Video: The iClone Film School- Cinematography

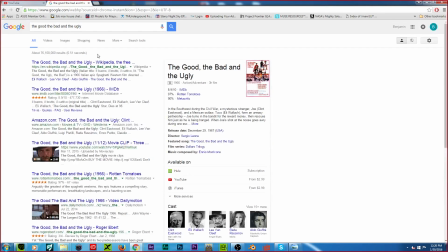986s
I think that is one of the most beautiful shots. There's one beautiful shot. Oh yeah, some very nice scenery in that.
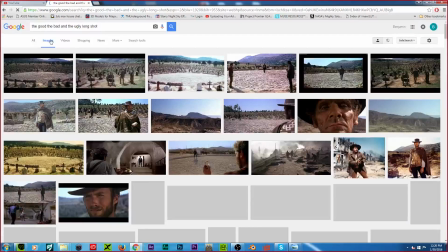993s
The long shot here, let me show you. Or something like this. Something to establish.
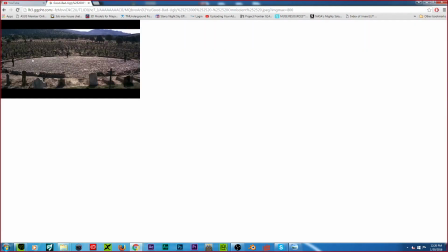999s
Pow. yeah. Right here. That is brilliant. Brilliant shot.
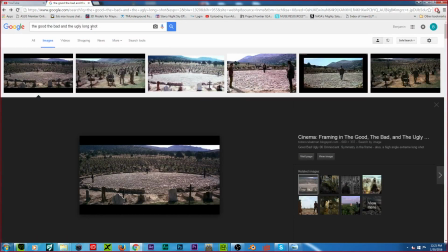1005s
That's a very memorable shot. Sorry, I'm getting a call. Alright. Hold on. You should mute it. Alright, I'm gonna do memorable long shots.
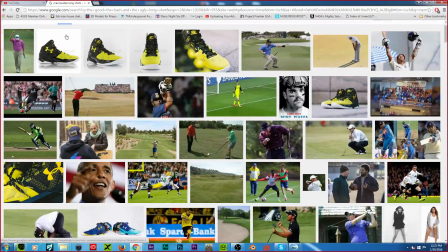1015s
Just kinda, it's easy for Google. Not, oh god. Film long shots, not golf.
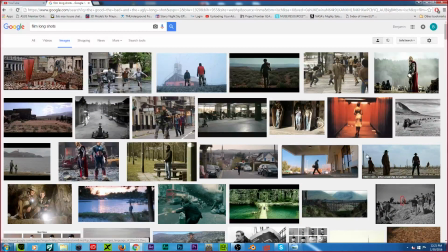1023s
Who cares about golf? Or something like that. It indicates the scene. Next shot will be a medium.
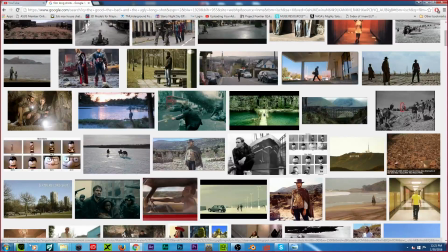1032s
So, medium is much more from the length here.
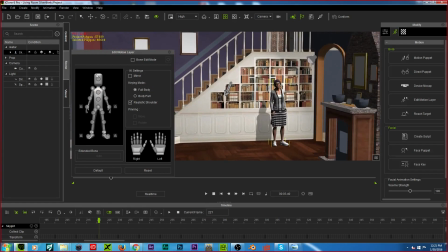1037s
So, we're going to go to our character. In fact, let me raise the shoulders just a bit.
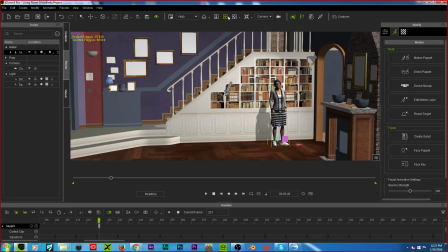1042s
There we go. Medium shots. Alright, back.
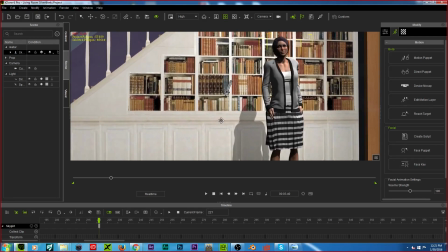1048s
Alright, look big. Medium shot is pretty much from the waist right up to here.
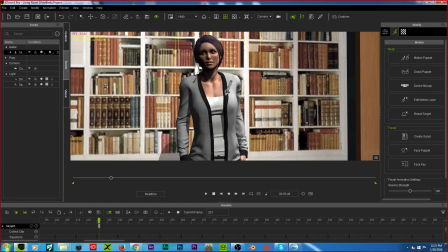1056s
Like an upper body shot. Like a body shot, you know. Medium shot is something like that here. And there's medium close-up. It's much more for conversation scenes, so there will be two shots where focus on different characters, which I'll go into.
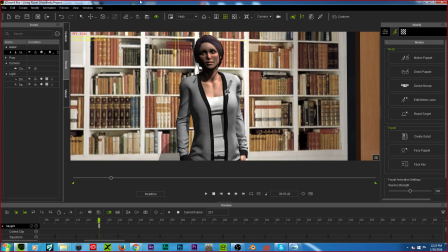1075s
Medium close-up is right up to here.
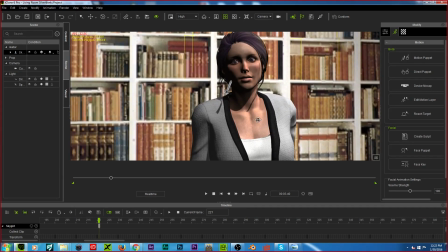1081s
Or, yeah. Yeah, these kind of shots will usually work best during conversations or And the close-up is more up to here.
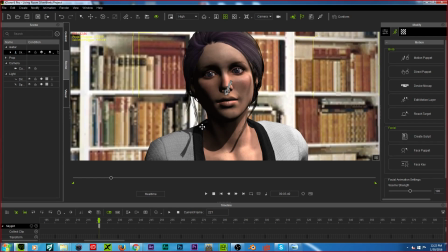1092s
when a character has a certain expression.
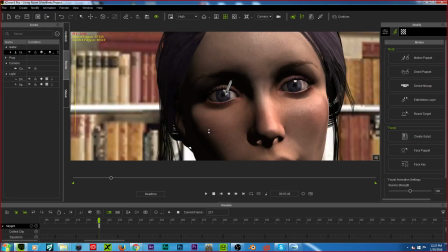1096s
Yep, an extreme close-up, something like here, and not only that, we can use the zoom-in tool.
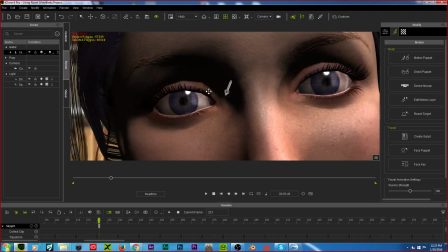1101s
Like if they're really shocked of something, it'll close up on their eyes opening dead wide.
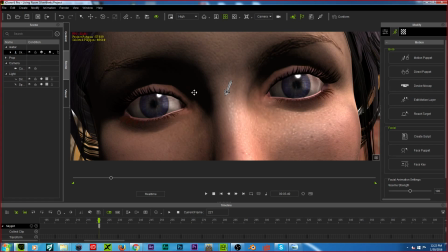1107s
Yep. Close-ups are more for dramatic effect. You want to get your audience invested into the screen as much as possible. So, suppose she's staring, like there's a close-up of her eyes showing fear with somebody holding a gun. What would that create? What feeling would it create for the audience? Make a lot of fear.
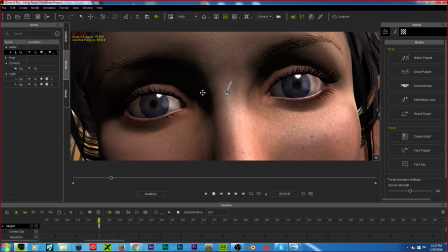1126s
Dread. Yep. Make it more intense. Low angle, high angle.
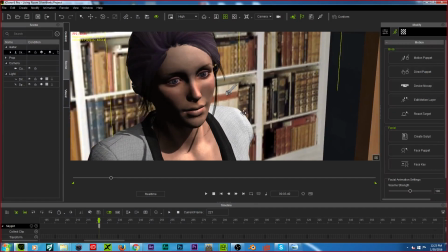1133s
So this would be a high angle shot. Or I think it's low. No, low angle is... Sorry, I get those two mixed up. High angle will be up to here. It symbolizes weakness.
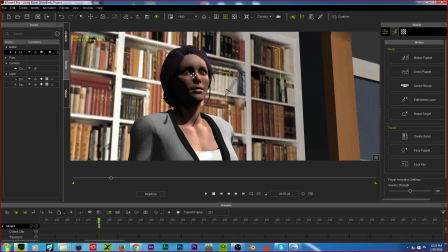1144s
Weakness, like you're looking down at the person. High angle, power. You ever notice shots are slightly tilted up?
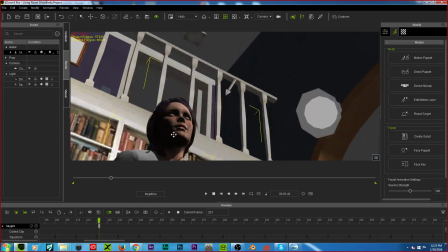1152s
Yeah, Like that for yeah. power? Or in the case of Citizen Kane, extreme weakness, like a giant is about to topple.
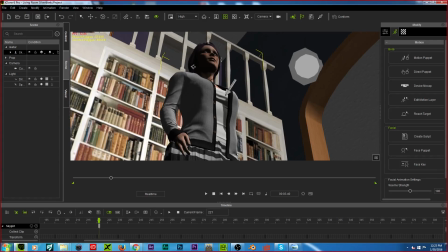1160s
Oh, yeah, it like depicts mightiness of a character. Yep.
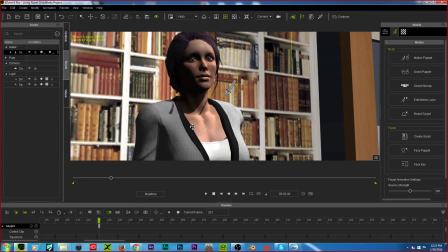1165s
So a low angle, something like this. Otherwise from up high would indicate a character at a vulnerable position.
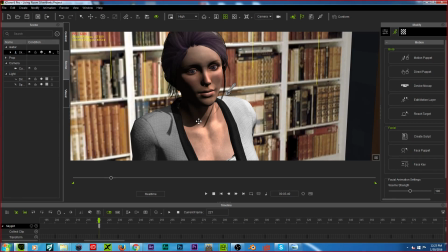1173s
Or I know it's not the best example, but Dirty Harry, you know, when he's pointing the gun.
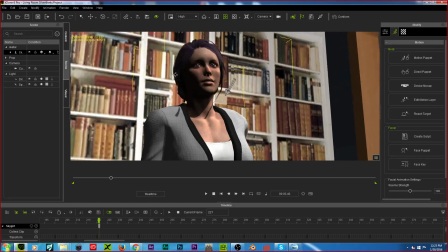1181s
Yep. It shows him. It's kind of an upper shot. It shows that he has dominance over the criminal, basically.
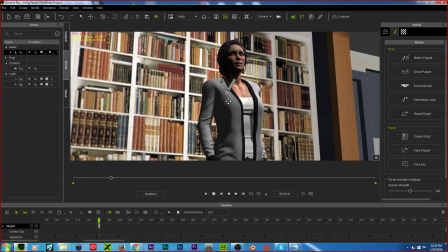1188s
That he has the upper hand with his 44 Magnum. Exactly. High angle shots, you know. Or high angle. Not only that, but if you want to symbolize like maybe something like from
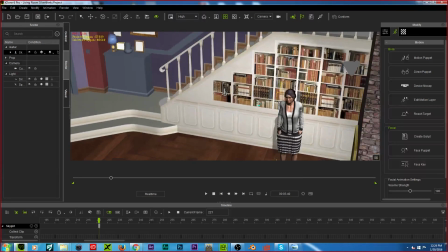1202s
like establishing a master shot, something like this, so they'd be walking around.
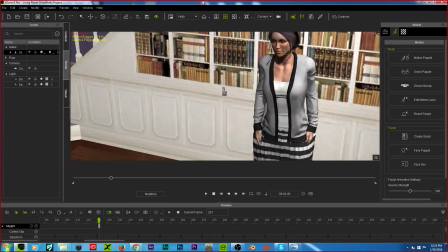1206s
Way up high shots probably be pretty interesting, like an overhead. Just for a stylized effect. Not only that, but angles. If you want to establish more depth, you shoot at an angle as well.
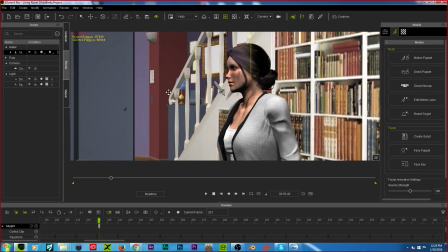1222s
So compose to flat, even though there's a lot more scenes. It just depends. Depends on what you really want to do. Here, the right shot makes all the difference.
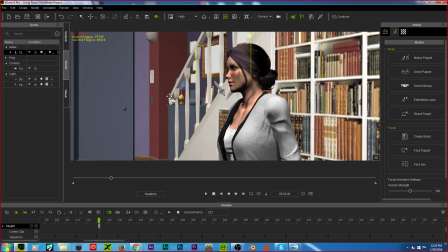1233s
Here, there's also something called Dutch angles, which will pretty much cover pretty shortly.
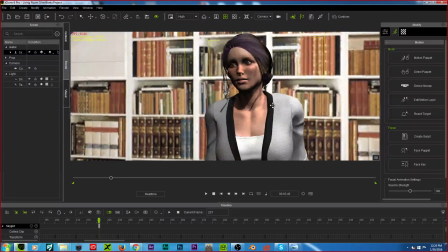1240s
But one of the biggest things I've noticed with iClone filmmaking is a lot of the characters are centered.
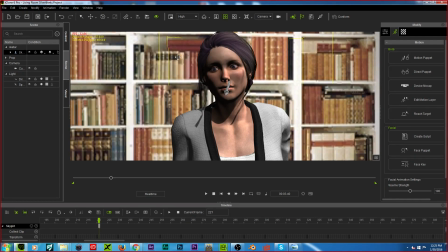1250s
There are some instances if you want to shoot news scenes, and I used to do this a lot.
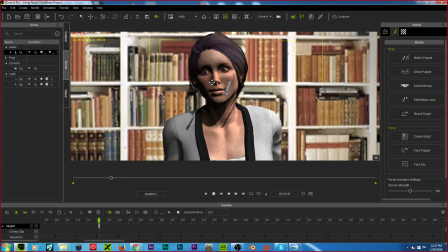1255s
I used to shoot news, and a lot of the shots we would shoot down the center because it's pretty much squared up.
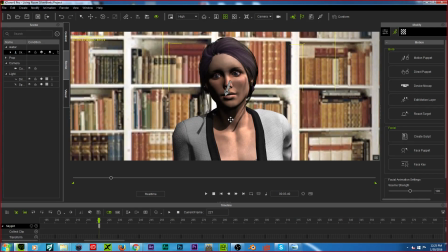1263s
It doesn't attract much interest, doesn't, and it kind of feels weird if a character's talking. They're right in the center. It's quite basic. It's basic. It doesn't add interest. Not only that, but it's pretty bland. So we're going to implement something called the rule of thirds.
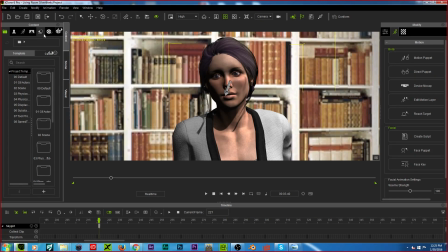1282s
So we're going to get my image layer here, and I'm going to put a car in.
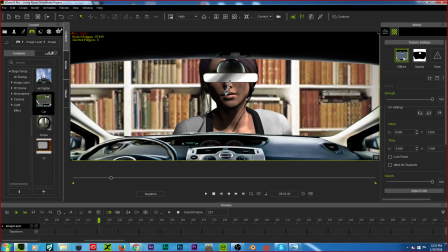1291s
This is like the image layer, Jeff, is like what we used to do for old movie overlays.
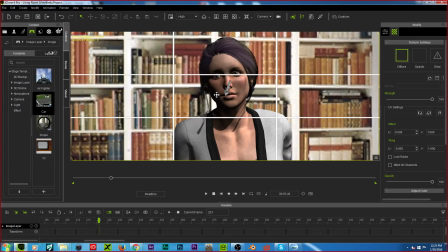1299s
Yeah, I get it. So this is our rule of thirds. I made my little thing. Like the movies overlays. Yep, exactly. Now this is dead center. Doesn't look interesting.
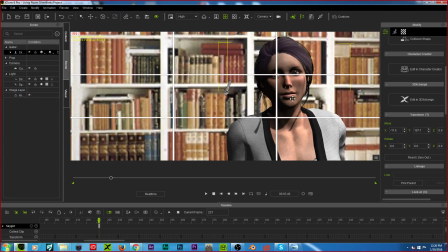1318s
But you ever notice this thing is split in thirds? Yeah. So something like this.
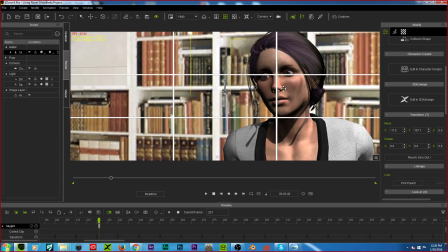1325s
Eye line will be up to here. So this would be much more proper. So if we ain't, this looks a lot more interesting, doesn't it? Oh, definitely. Yeah, it's amazing how much better that looks. A lot better. So much more interesting.
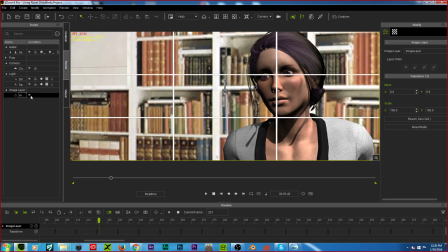1341s
And if anybody wants the grid, I'll post it later. If anybody wants to download it, you put it as an image layer and then you hide it. I made this earlier today. It's a PNG of a 1080p, but it can be stretched out.
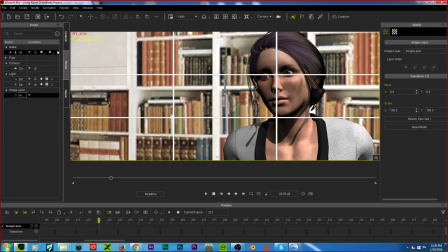1356s
It's pretty useful. I mean, I wonder if you could put that in the movies. That would probably work well. Oh yeah, you can. Especially you could just turn this into a DDS and then employ the alpha, and there you go. It's just that the overlays in that tend to be quite low res. Yep.
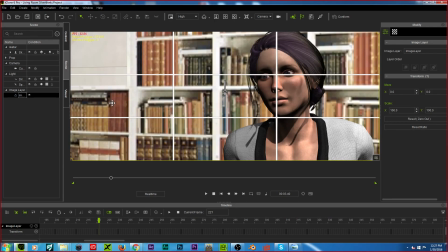1374s
This is more of a high res, so it'll be a 1080. Not only that, but I have to put it under a certain angle. It would just be easier. Oh, I don't know for the movies game or not, but just kind of go back and just kind of draw a little grid thing, or use your kind of imagine this grid and just follow along with it.
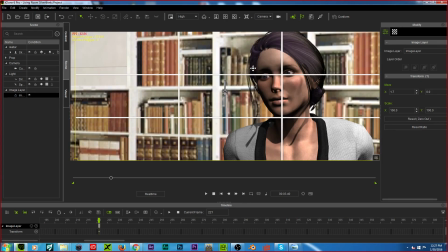1393s
But what I remember, oh shoot, I wasn't supposed to move that. We'll focus on her.
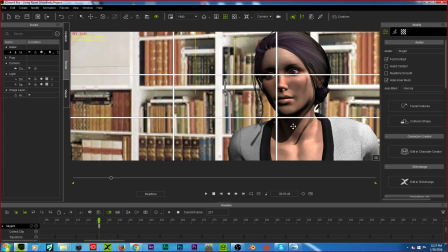1400s
I noticed a lot with movies, the person on the right, especially if it's angled like this, draws the most power.
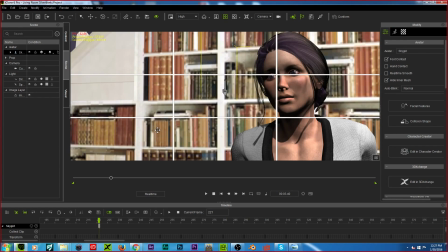1409s
It's something like, not only that, but we're used to having a lot of space. It kind of gives us like, okay, if they're staring like way out here, it feels unnatural, doesn't it?
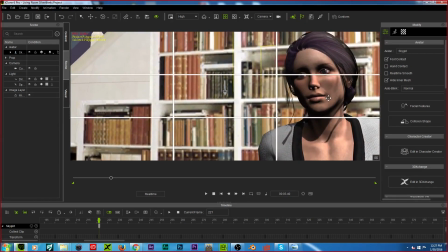1418s
Oh god, yeah. But if it's out here, you exhibit more space, so we're just kind of more drawn to it.
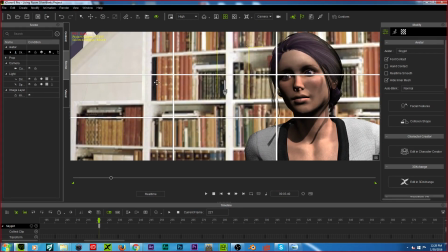1424s
It's like a subconscious thing. We're just so used to having more space in front of us.
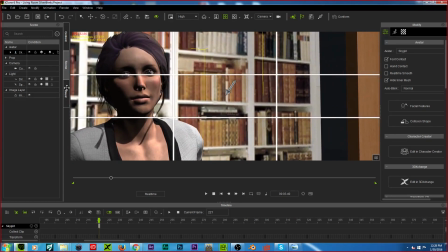1433s
So yeah, watching this, it's made me realise how dull center shots look.
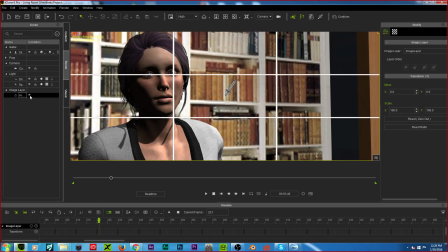1441s
Yep. So something like this, up to here. I guess it depends on what context it's used in. I mean, if it's a news report. Yeah, basically you want things basic down the center. News reports also would follow a certain shot, just for graphics.
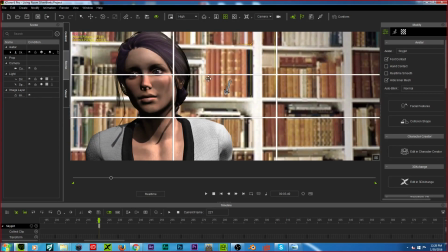1457s
So they would be center right up to here. They would follow the rule of thirds, and then there will be a graphic that would cover at least a third of it.
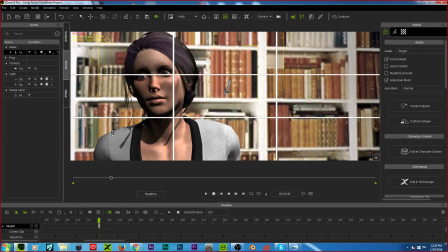1464s
Not only that, but you want the eye to match the top third, because there's something called lower thirds, which display your graphics. So I'm gonna have her look at the camera just for a second. I hate characters who stare right into the camera.